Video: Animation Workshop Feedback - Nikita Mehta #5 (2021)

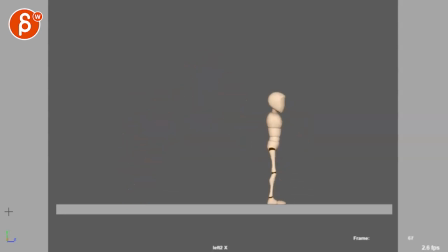Alrighty, let's play this in full first. Doing. Okay, I think I got two places that are a bit fast. And I think the hang time could be just a bit longer as well.
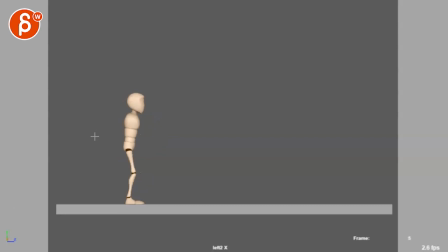So if I go back here, it's basically a couple of things here. Watch out how strongly those legs bend over one frame. It's a bit of a pop. So you can reduce that. You can also see spacing wise how the head is small, small, small, and then suddenly gets into a bigger, bigger pop right through there.
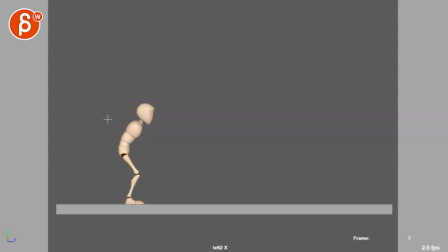But it's mostly in here how the root goes down. So ease into that a bit more. And then for a jump, I will probably start lifting the head a bit earlier so that, imagine the nose is here right now,
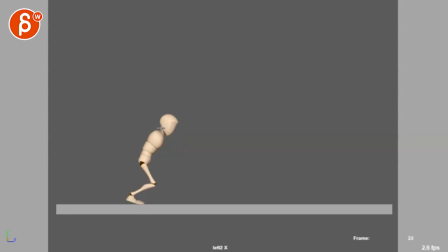so that the nose will be a bit higher so that it's a bit of a lead with the head. So it's not so I'm looking at the ground. Then you can have a nice, you know, lead with the head into that curvature there.
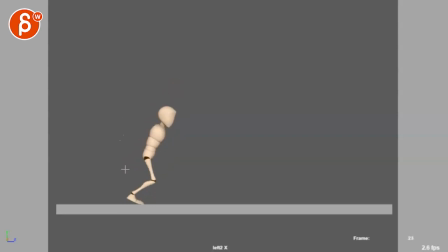And then there are a couple things. On that push off, I will wait until the very end where you are fully stretched, almost fully stretched into a foot roll so that you're a bit more like this stretched out foot roll,
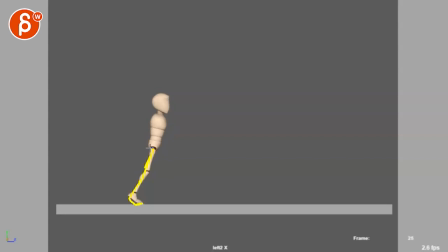and then you can be actually further along. That spacing is a bit small from here to here, and then suddenly it's really big there. It's a couple of things. I've got to unwrap this a little bit. So basically there's so much pressure that you're going to put down on the feet with the leg on that push off here that the foot is going to
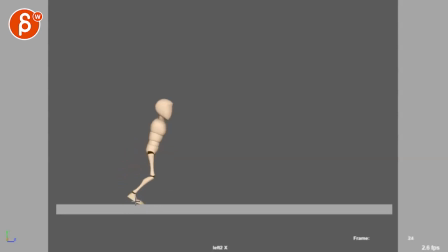stay and not start lifting, because you're not even on a foot roll. So now you're really just, it's almost like a horse where you're on the hoof there, where you're really pushing off through this. That's not quite as powerful in how you would jump. So I would keep this flat, flat, flat, flat, flat.
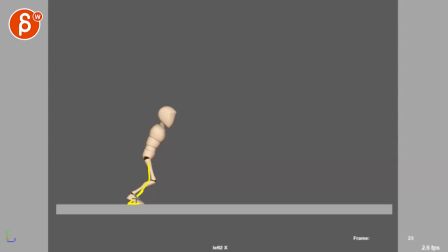Even here, be flatter. I mean, we'll have a bit more of an extended leg. And then you can start going into a foot roll into, again, the spacing would now be higher, into a full extension. And then you can go up into this.
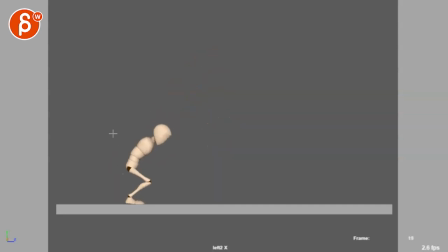Now, for the spacing of the roots, I'm gonna go into some onion skin here. Let me see. I can probably just use this section just because it's so clearly visible
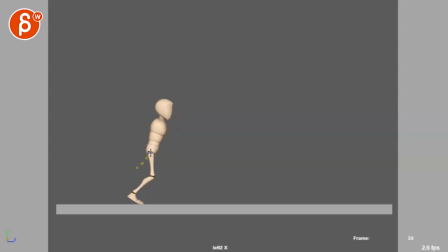somewhat to me as I'm going here frame by frame. I know that's not very exciting to watch, but that's something that everybody needs to do. And then hopefully with any type of software that has ghosting in there.
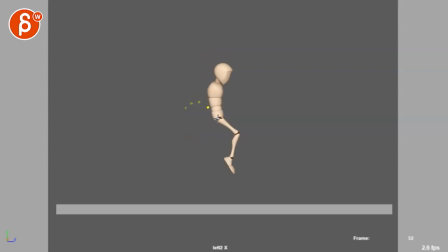I mean, you can also do it within Maya. I mean, you can also just use a motion trail, like anything that will give you an insight into the spacing. And this might not be super, super precise, but it gives me a good idea.
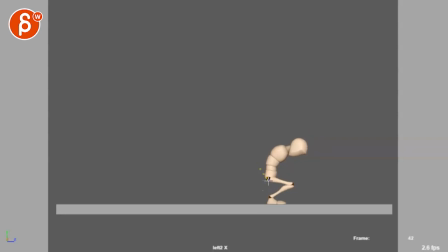It's, well, actually, I'm gonna continue. Because you're here, down here, and there's really almost no movement there for a couple frames. And then we're lifting up. So I'm skipping a couple frames because they're so locked. And then you're going up, and I think that should be okay.
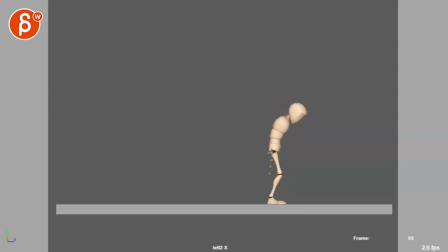I mean, you're a bit strong on the stop. Anyway, now as you go back, you can see what is going on here. So I'm gonna switch colors just quickly. So as you start, you can see how the spacing, you're starting with an arc, that's pretty good.
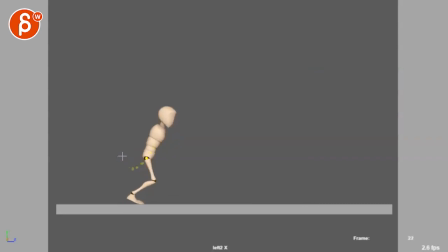You're going up and it starts to get a bit wider in the spacing, not hugely though. Imagine that it's a bit slow, and then you start really speeding up through this section for a push off. But right now it's a bit even. You can see here the spacing is fairly even until here.
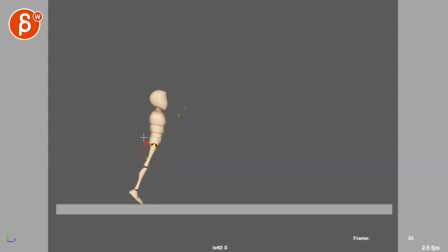Here, from here to here, you're barely moving up. So that's a bit of a weird slow down. And then from here to here, you can really see that massive pop. So you can see the dots or the lines, how it's all small, and then bam, really shoots forward.
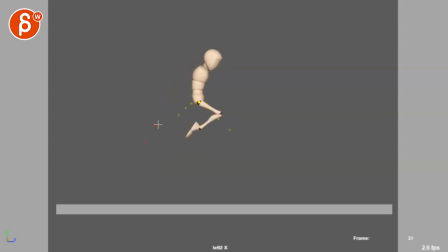And the same to here, and then it's kind of smallish again. But what you also see is the arc.
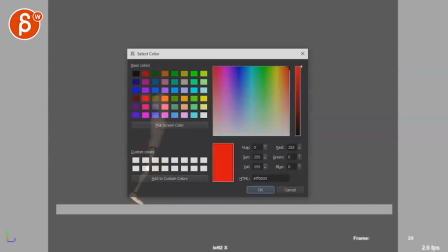You can see, hold on, I'm gonna be super fancy here.
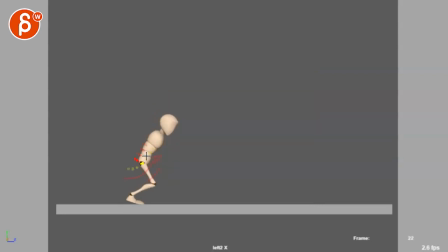As you go up here, it's almost like that trajectory of what the root is doing is telling me, I'm gonna shift actually a different tool here. So if I look at this, especially throughout the end here, it's like, all right, I'm gonna shoot this way up.
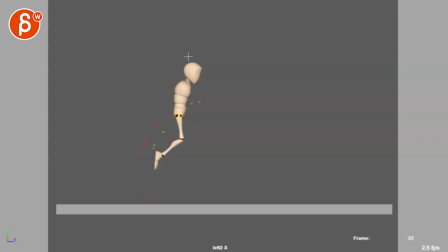But then you can see that, whoa, what are we doing here? We're suddenly going away from that arc. You'd almost expect something like that as an arc, you know, rough arc there, maybe not that high. But you can see what's happening here is that instead of going up and falling, we're doing that.
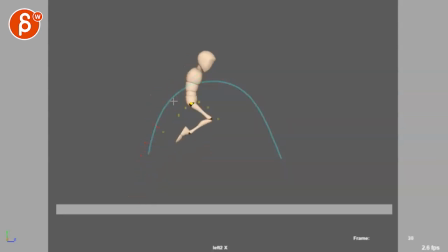You can see that here. And then we have that. That's not too bad. If that was just the arc here, you know, if you go backwards from that, you would fall down to here. but that is okay. And then once you go here, you can see now from here to here that we're going very straight.
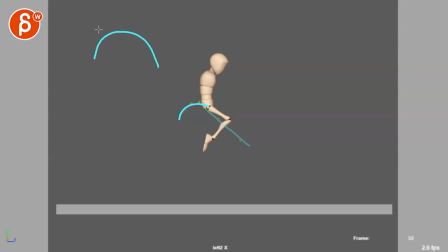So instead of following through with the arc, we're doing this, which feels a bit odd.
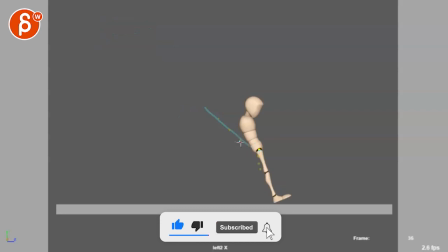And once you're here, you're suddenly shooting up. You can see this here when you track just all those dots here.
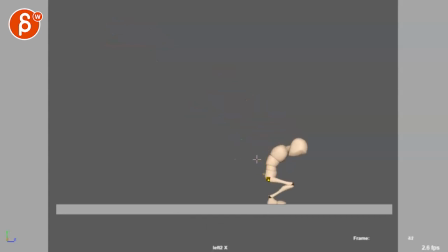This is what's happening. Into that, and then straight up. So that just feels, you can see here that change in all those arcs. You're going up, suddenly to the right, and then into a nice arc, and then suddenly very straight.
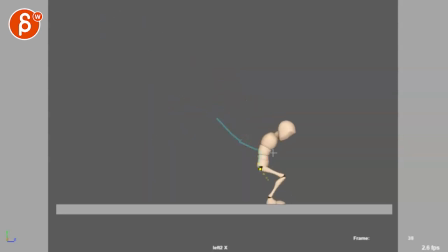And then suddenly over to the right, and then suddenly straight down, and then stop, and then straight up. So what I would recommend, either what I would usually do in this case, I take a dry erase marker.
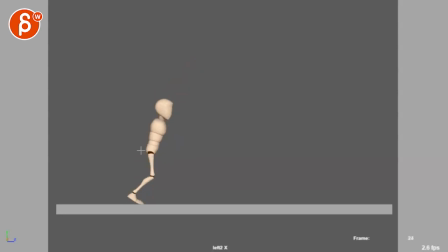I have two of them. So one color is what we had before, which I just erased. But it's basically you're showing kind of like, this is what you're doing. Like, obviously I'm exaggerating, but that's roughly what you're doing. Not overlay, but kind of what your arc is doing. And that's what I would track with one dry erase marker.
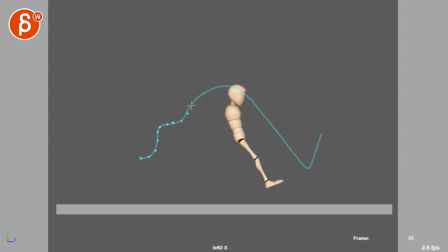Again, anybody can use whatever tool they want to use. I use that directly on my monitor. And whatever it is, right? This is not spacing wise, but you know, this is basically what it would be with dots, so I can see what's going on.
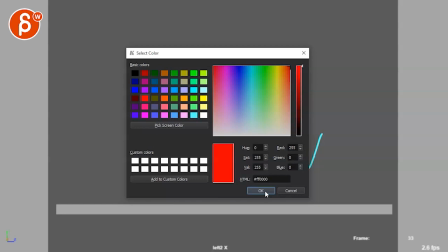Then I have a second dry erase marker, and I go, all right, hold on.
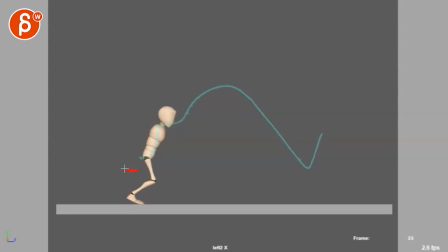I'm here, I'm down here, and I want to jump, and I go into that. And I draw the arc that it should be. And then you can see now how your route is not following that arc at all.
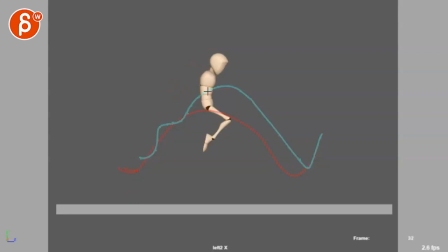And that's now your guide. And you can use this with the motion trail, where you start readjusting your curve, and you can, you know, you can also take a sphere. I mean, you can do all kinds of stuff. You can take draw a NURBS curve as a guide. You can create a sphere, scale it up, and have that as this, you know, whatever, somewhat sphere.
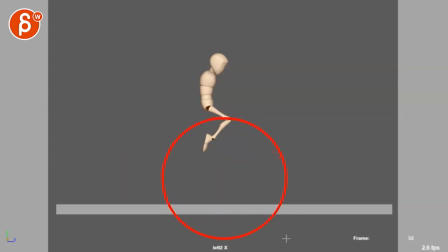I mean, you can do it like this, where that is your helper sphere in terms of geometry. And now you can have your guy jump and follow that arc. You know, like, whatever is useful for the timing and spacing. Well, spacing first here, but I think the timing is not too bad.
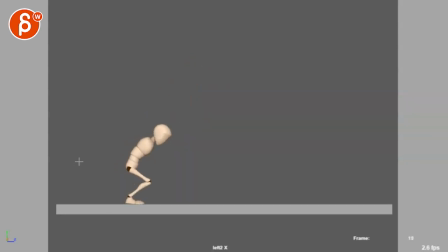It's like, because of those arc changes that you have, it gives us that up, slow down, pop, and then a bit of an even drop through there because it's so straight. And this coming up a bit, and that ending is just a bit harsh.
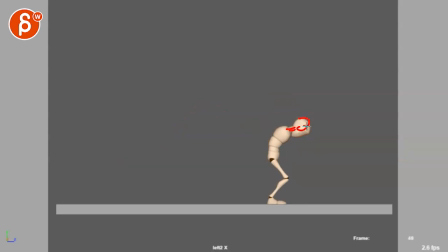And you can see this mostly in here. Again, I will probably keep that head a bit higher so that we're not looking at the ground. And then as you go back up, it wouldn't be, again, spacing wise, you can track just the back of the head.
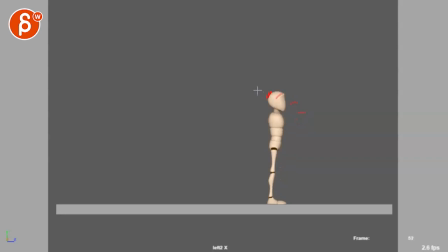You go back, and then you can see on the next frame from me, you know, 52, 53, you can see nothing's happening. So we're going, so this hits this invisible wall, bang, and then that's that.
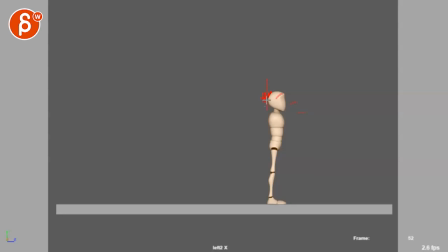Versus I'm going back, maybe overshooting a bit, and then coming back. So I have a bit of a little move like that. So that is what I'm seeing here. You have some questions here. Some weird feet sliding issue at frame 39.
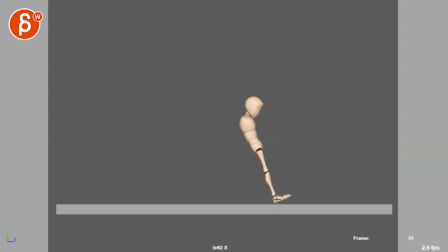So 39... Oh, okay. So basically, your pivot is here, and now you rotate the foot down. Well, it's not even that.